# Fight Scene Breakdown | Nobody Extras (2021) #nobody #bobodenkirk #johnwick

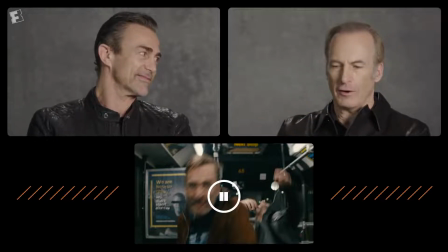3:59 So I'm going from out of practice, getting hit, getting hurt, sloppy, to barely putting it together,
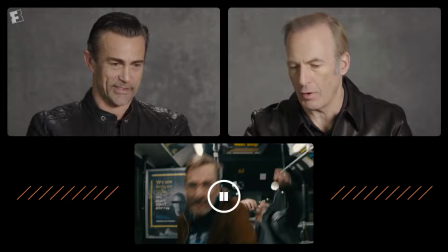4:08 and some real good clumsy moves, just throwing Kirk into the wall here.
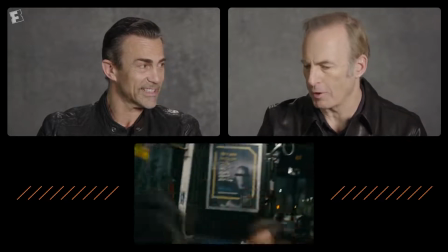4:13 And what was funny is, you know, after I did this like three times you might remember Kirk said to me throw me harder and I was like harder
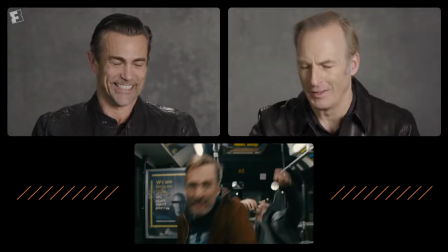4:22 right you sure yeah throw me as hard as you can throw me when I started to train Bob we realized right away that he was very very talented with choreography that he actually picked up things very
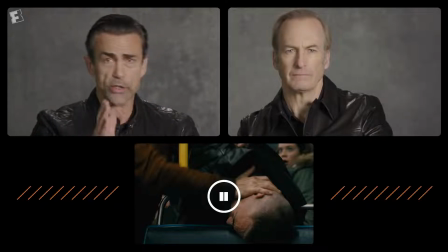4:40 fast we break down fighting sections so we have section one two up to ten whatever and I I would tell Bob, Bob, I need the beginning of section three. He would know it. The beginning of section five, he would know it.
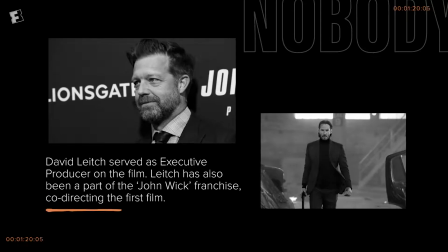4:51 So because Bob was so prepared, when we actually shot the fight, David Leach and Greg Rementer decided to do as little cuts as possible.
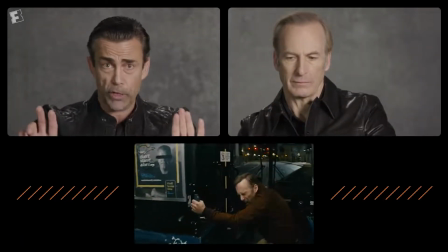5:00 So the first shot, when you watch it, it's actually all on Bob. We're pulling back, and I think you did probably like something like 10 moves without a cut.
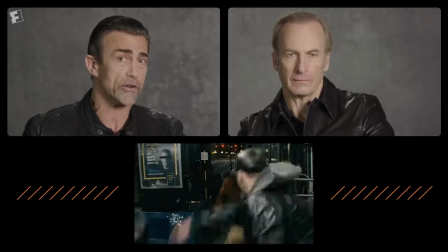5:08 And that is very, very, very rare. Because usually you cut,
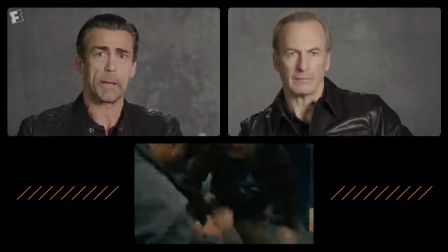5:12 you have to cut because you've got to hide something. but Bob did all of his own fights and we stayed
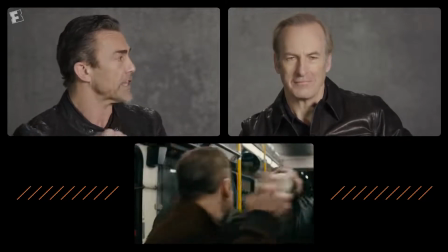5:17 on him as long as we could till we actually had to cut because of an impact and that's a huge compliment to him. You just don't see that so much anymore. Part of it is that relatively new style of very cutty.
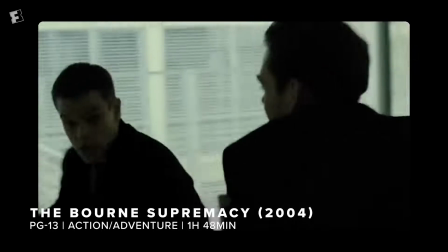5:28 Fast cut. Yeah like Paul Greengrass style which started with the
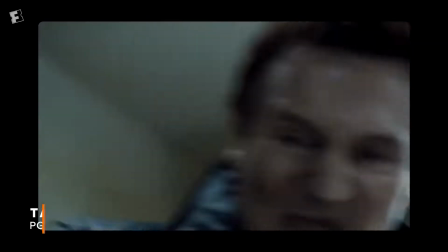5:33 Bourne films and certainly the Taken films do do it for other reasons. You know we wanted to go back to an older style in every way in every way and the kind of character it was, the kind of darkness of the script and the story and the character and the film style.
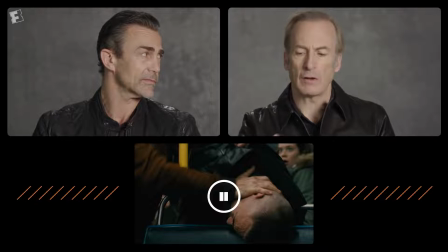5:50 So Ilya Neishjelder directed, Greg Romentzer directed the action sequences, and everybody worked together to choose the style and the tone, and this was just a great joy to shoot.
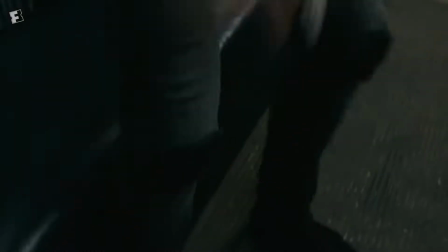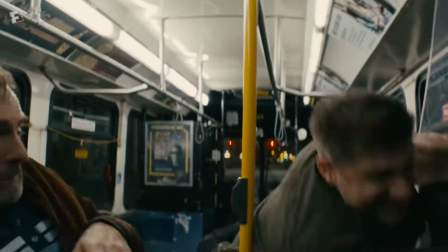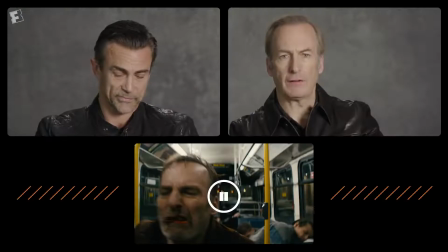6:14 It's actually hard to shoot in a confined space. Daniel, do you want to talk about that? So, yeah, it was a little bit of a challenge, but, you know, we rehearsed this fight for months. So we were really, really prepared. So when we rehearsed it, we actually set ourselves a little stage that looked like the bus.
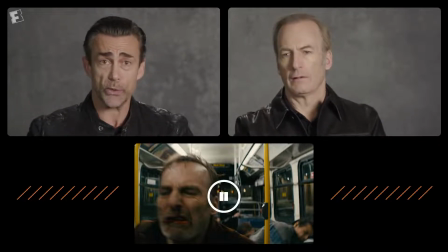6:33 And to be honest to me, it wasn't such a big challenge because we knew exactly what we were doing. And we knew that we had an incredible talent and Bob was prepared. The biggest thing for us was really having Bob ready. That was the most important thing because one of the decisions we made, we didn't want to double. we don't want to do the typical thing where you go behind the actor and you show a stunt double doing it and we didn't want to do that so like i said earlier we really wanted to stay this whole fight is on bob there's barely reactions on us just when you really really needed it but it's all favoring bob you know
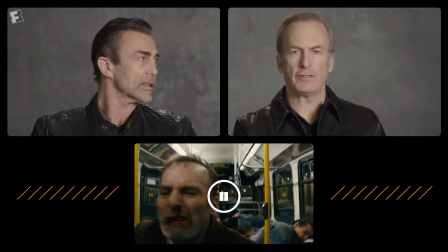7:05 a lot of movies and tv shows when you shoot a confined space you rebuild it but you kind of build it about a two feet wider and two feet longer so you give yourself that room for the camera but this is a real bus so we were not able to do any alterations outside of taking seats out.
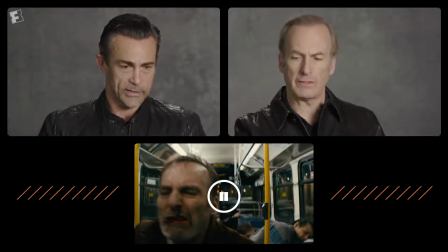7:26 So it was really a tribute to Daniel and the crew of stunt actors and the camera people who were able to work within this confined area and create this intense moment.
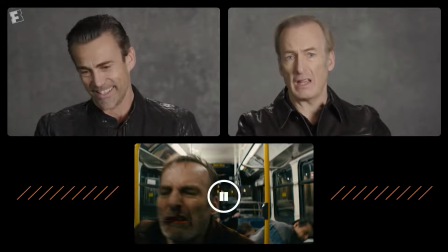7:43 I also think the confines makes it more intense and scary intimate scary dangerous and what we did we did a lot of pulling just like this and like that because of the space yeah it was all designed for that the